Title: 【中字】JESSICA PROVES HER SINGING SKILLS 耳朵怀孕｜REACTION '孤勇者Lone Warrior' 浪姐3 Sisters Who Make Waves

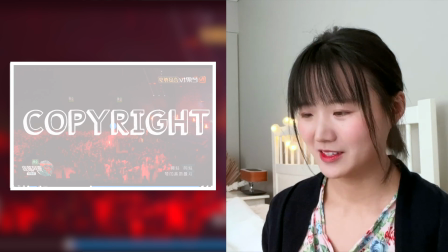(11:09)
I can feel the desperation, the loneliness, the all-in attitude.
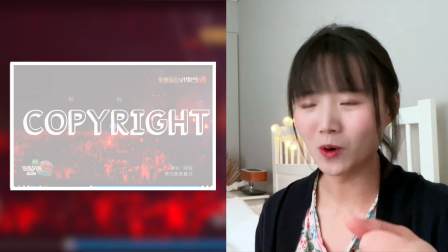(11:16)
Like, it's like they're going to a war, they're expecting no return.
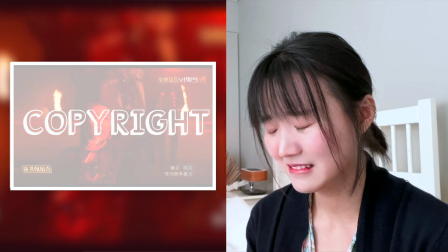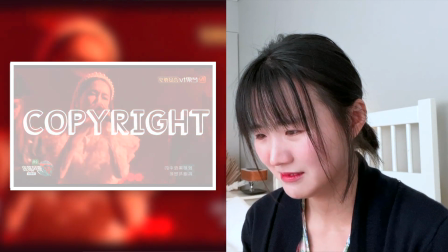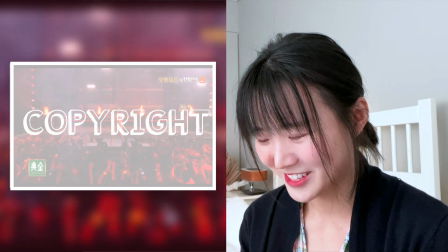(11:32)
Oh, it's Jessica solo!
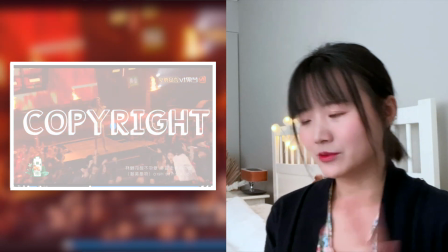(11:37)
Oh, this is also new. The original song didn't have this, You're the Hero.
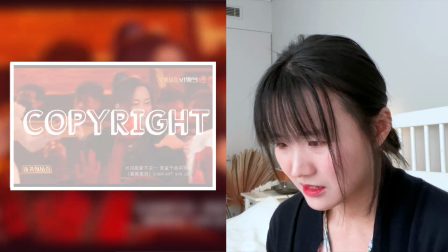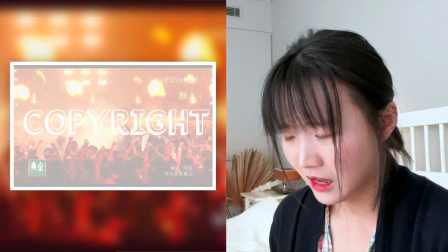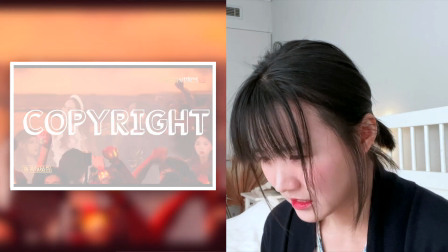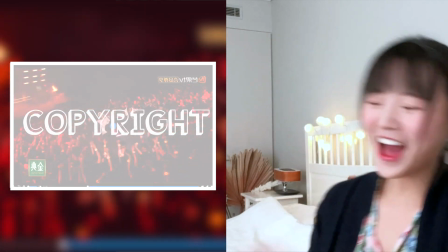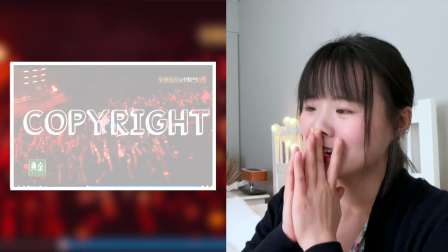(12:24)
Presentation, the cinematic, the choreo. It's such a good idea.
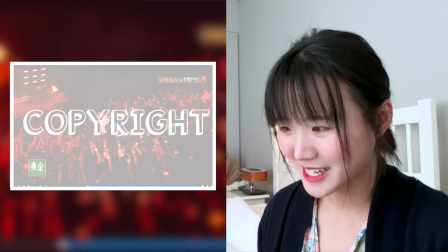(12:30)
They went down the stage and joined the audience, and there's a group of dancers surrounding them.
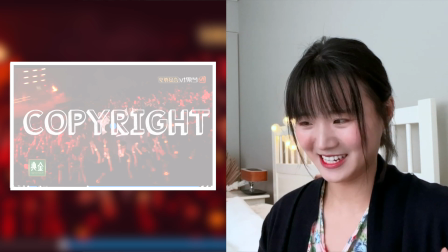(12:37)
Really creates that they are the hero in the center. And especially, I think the dancers were just like doing this,
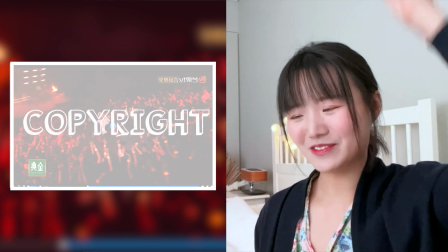(12:46)
and there's like a real like feeling of like this war cry.
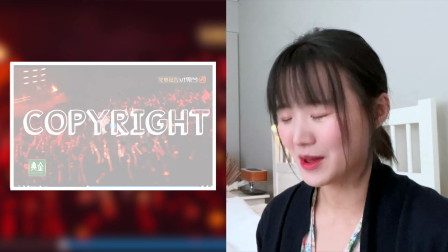(12:51)
Yeah, like war cry type of vibe. You just can't stay still, that type of excitement.
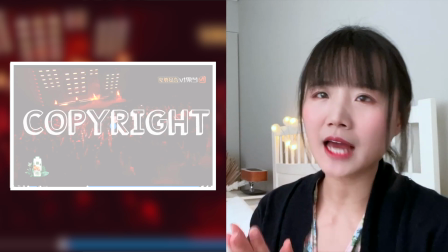(12:58)
I want to hear their harmony again because I could hear Na Ying and Tan Weiwei's voice very clearly.
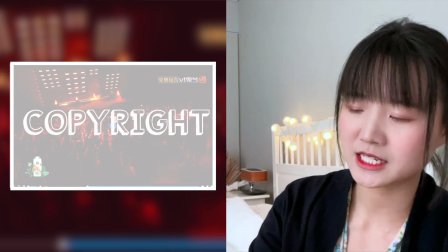(13:05)
I couldn't hear much of Jessica and Xu Ruyun's voice.
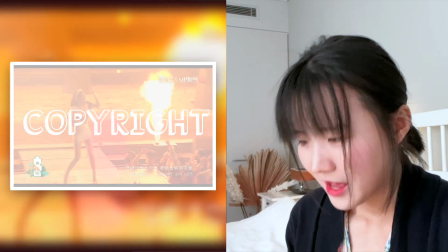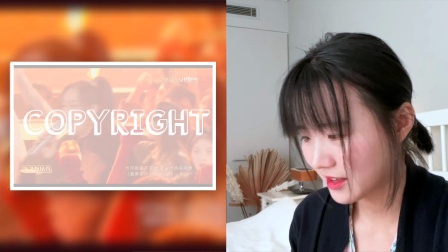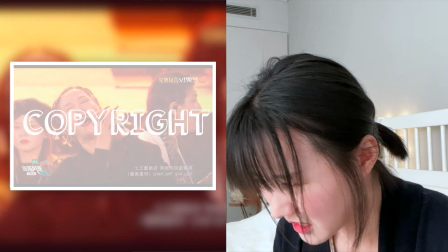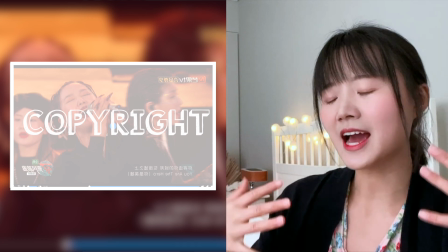(13:28)
I think I think they had studio recording playing in the background,
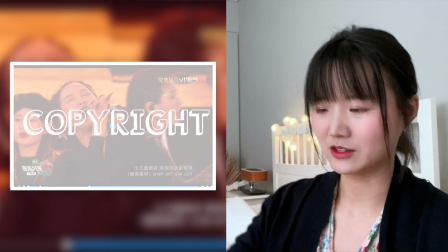(13:34)
and Tan Weiwei and that makes sense. Okay, so in the Tan Weiwei and Na Ying are singing mostly here.
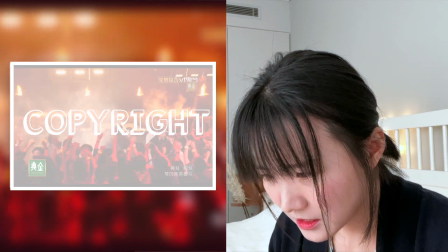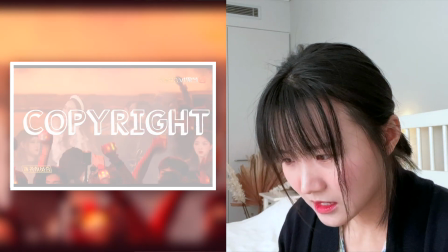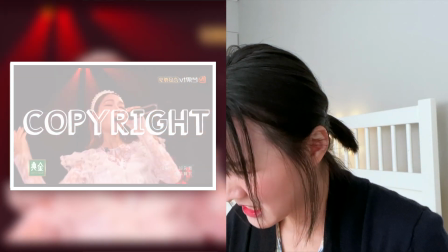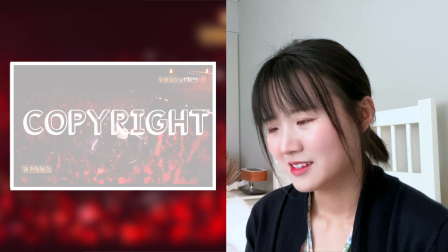For this song, I don't know whether there's much help in giving it too much explanation. It's more just like, just feel it, guys. Just feel the power of the song. How they just hit your heart with their voice. Yeah, this is the winner. This is definitely just a winning stage. They executed so well, and I think it's a really good song as well. This song is designed to lead the whole stage. Oh no, actually, it's not always so interactive, and I like that they made the song quite interactive because you could sing this song in a more conversational with yourself,
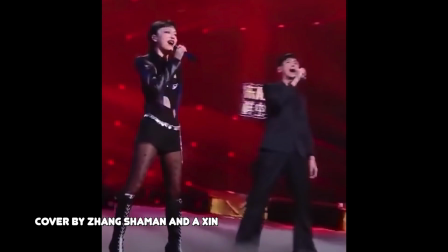(14:59)
or usually you do this duo and you have this conversation with each other.
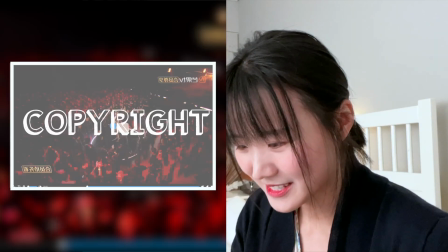(15:04)
Let's hear this again.